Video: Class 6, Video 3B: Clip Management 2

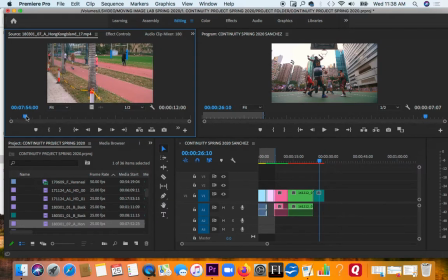247s
All right, so this is basically the process. You're going through, do I like it? Is it telling the story? This is just a bunch of disparate clips or unrelated clips that show people working out and running and a guy doing Tai Chi.
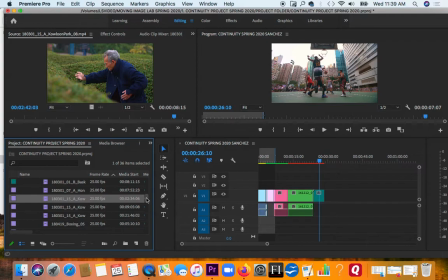264s
So maybe our story is people being active for, I don't know, a sneaker commercial. Oh, I like this composition right away. The guy's pretty far away though, but that's pretty cool.
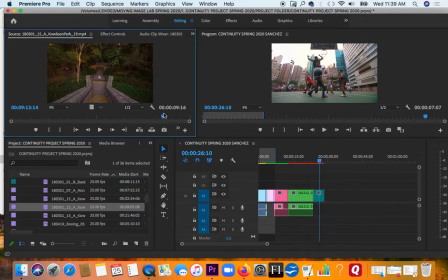278s
Like you've got the little lone figure exercising all by himself. So I would probably use that. Again, it's a
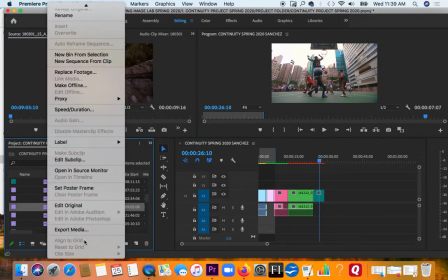290s
matter of what you like, what you feel like serves the story, and everybody's going to be a little bit different.
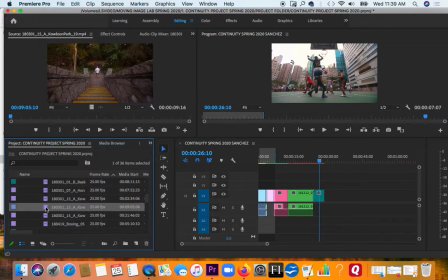300s
iris. Oh, let's not use iris because it's blue.
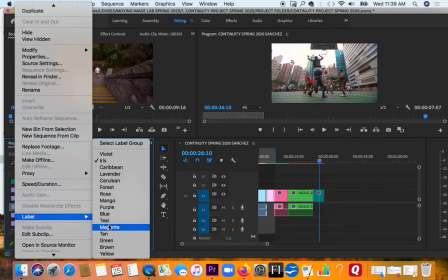307s
Let's do magenta. Okay.
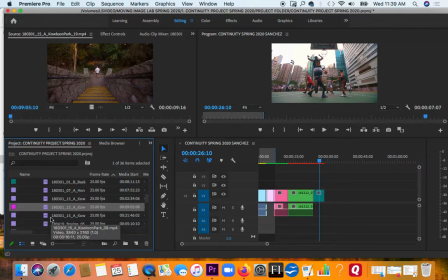310s
So maybe sometimes in my mind, my labels are going to be like, this is all the basketball ones. This is all the beach ones. This is all the ones that, like a certain person talking.
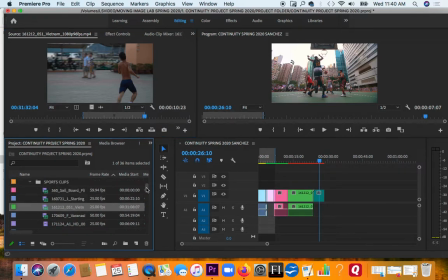323s
It's just kind of nice. Then when I look through, you can also sort these, I believe. Yeah, so if I hit this little thing here, it'll sort them by name, or it'll sort them by label color.
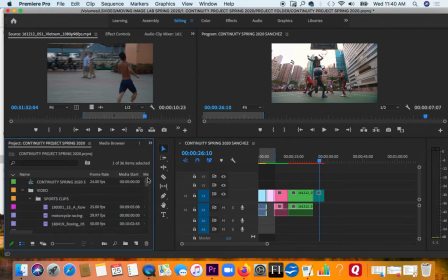345s
Yeah. And we would see if we had a bunch of the same, label color, they would be together. So that would make it easier for me to find all the clips that were a certain interview or a certain event.
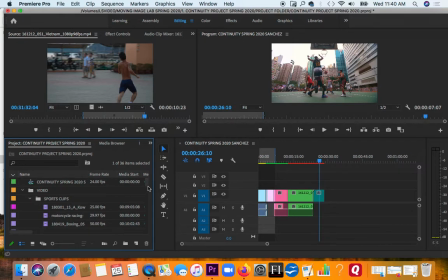359s
Oh, all right. So that's kind of helpful. You'll notice this is kind of another
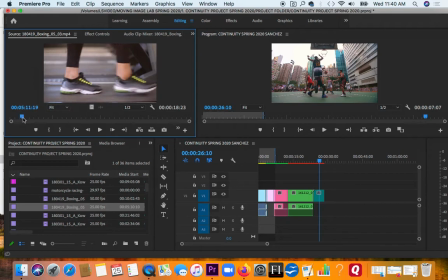371s
way to think about composition. Just to look at professionally shot footage and notice there's not a lot of camera movement. This is symmetry, I would say. We've got just the feet walking, and there's not a lot of camera movement that you could do on that.
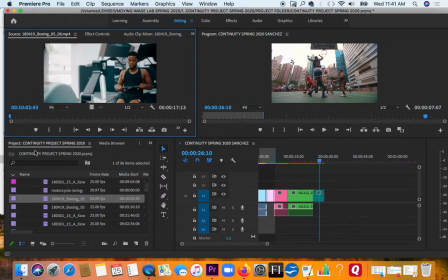388s
What's the boxing? Oh, I see. This guy's just working out, and it's a bit of a dolly shot or a tracking shot where it's going along to make it more interesting rather than just holding in one place. But the composition more or less stays the same.
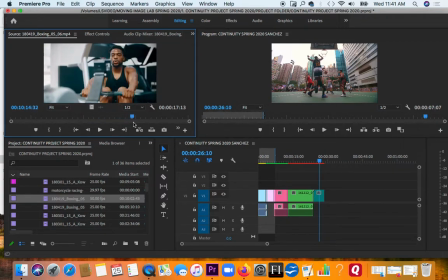405s
It's a rule of thirds, and also framing, focus and framing. So you've got this stuff blurry in the background. The guy who's doing the exercise is sharp.
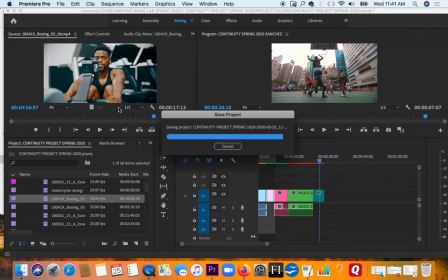418s
This is blurry. Oh, hello.
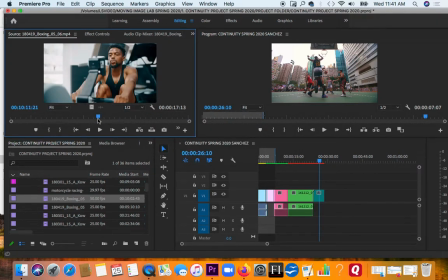422s
And he's kind of framed in the shot, but he's also off to the right side, the rule of thirds.
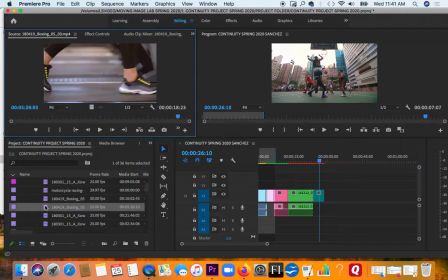433s
Anyway, just this can be informative about, like, your eye will start to recognize a well-lit shot. Oh, nice. See how they went in front of the tree? So they've got a little bit of foreground, background action happening.
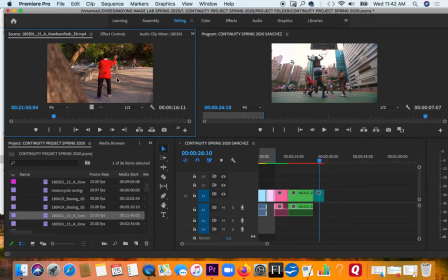452s
So it makes the shot more three-dimensional. Anyway, you'll start to notice, like, as you do this more, that your shots get more interesting because you're not
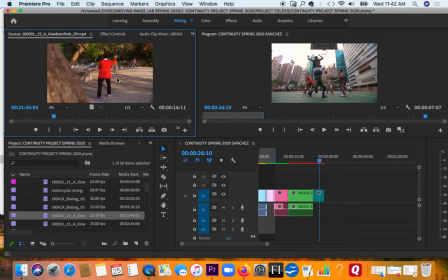467s
concentrating just on the basics of white balance and making sure you're in focus and just putting someone in front of a uninteresting background just to kind of get it done. Instead, you're going to start to think more three-dimensionally.
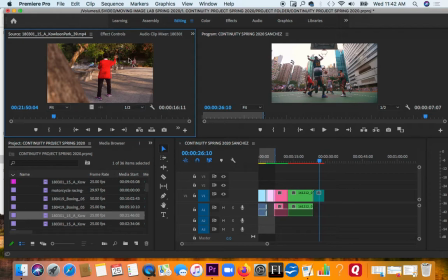484s
Like, I've got something in the foreground, some people in the background, but she is with her red sweater. She's definitely catching your eye, and then this movement is nice.